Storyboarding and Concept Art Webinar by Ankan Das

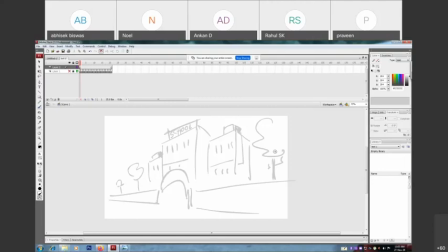4103s
some trees are there to feel that perspective. Okay, so as per script, it's a school.
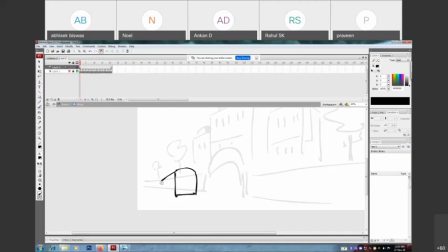4111s
Let's put some more detail to get the feeling. It's a school bus. Some students, they are walking towards school to get that feel.
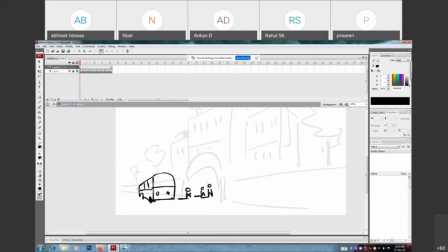I'm gonna show you the entire process in very rough way, okay,
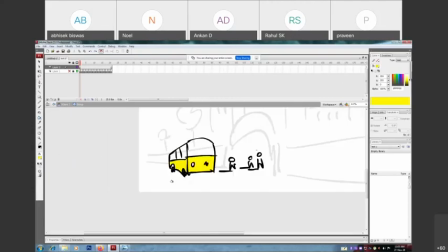4141s
because I don't have much time.
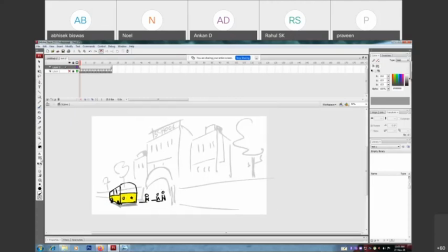4149s
So this shadow and effort look and feel, and now we should add some OL over there. Maybe it's a light post and all that, you know.
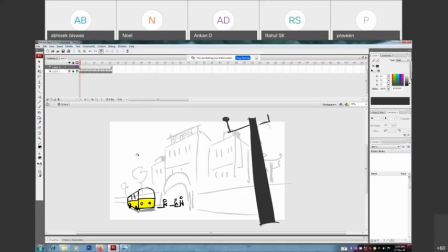4165s
So here's the thing. Okay, see, this is also
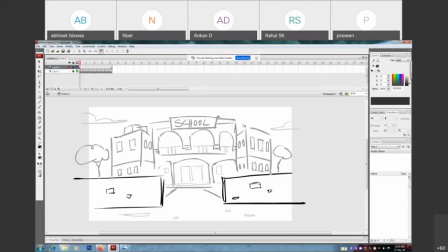4174s
the same approach with same BG, like school. Okay, but here the approach is different.
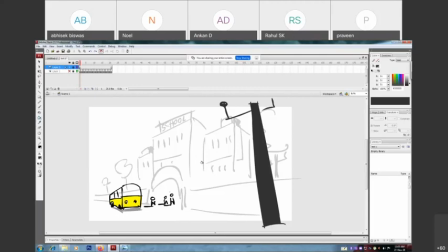4179s
Why? Because you are giving some feeling over here. Okay, like this is the school, it's a busy day. Kids are moving in over here. Okay, you also should put some arrow.
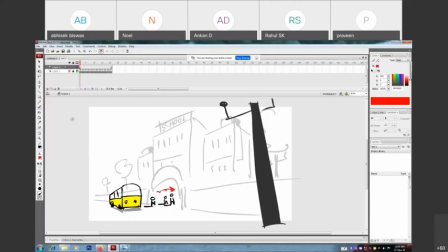4196s
Okay, and you are also using that well for better perspective, you know.
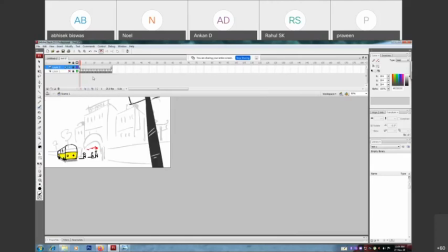4213s
So compared to this, actually this video is giving you the more idea about the school environment. Okay, because see the bus, the kids, the way it's drawn,
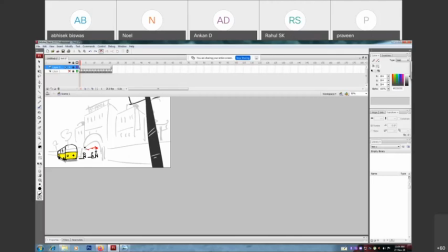4227s
the perspective, everything is working properly and it looks good on screen. Okay, so moving to the next part.
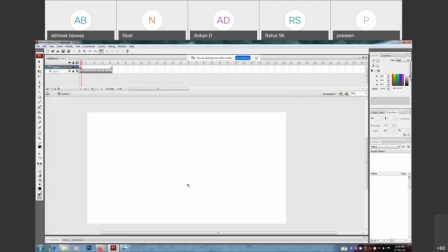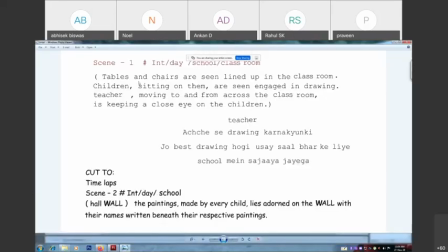4241s
So tables and chairs are seen lined up in the classroom, but the thing is here is also a point.
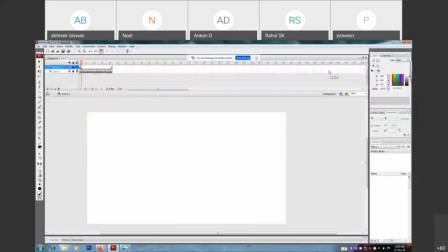4251s
Like the teacher says, like whoever draw the best drawing, so their drawing should show on the wall. Okay, so it's a competition going on.
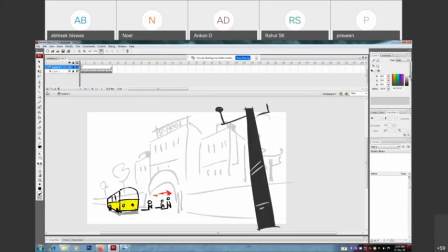4264s
So let's play with that part. How?
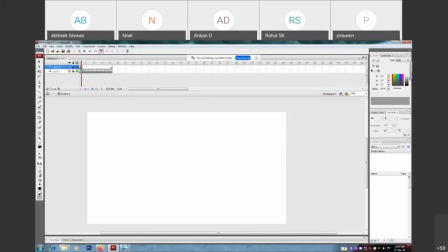4271s
Maybe we should draw a poster, close up a poster like art competition and all that, a brush
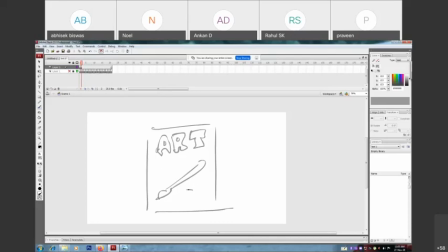4287s
or some color palette. So this is the poster.
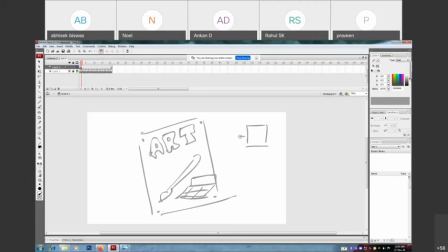4301s
Actually it's on notice board, so other notifications or the sticky notes should be there. This is for some look and feel for the depth.
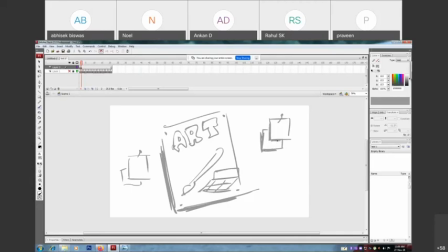Okay, now
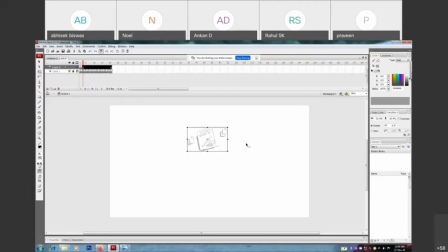this is the notice board. Now we need to draw the BG first. Okay, it's the corridor.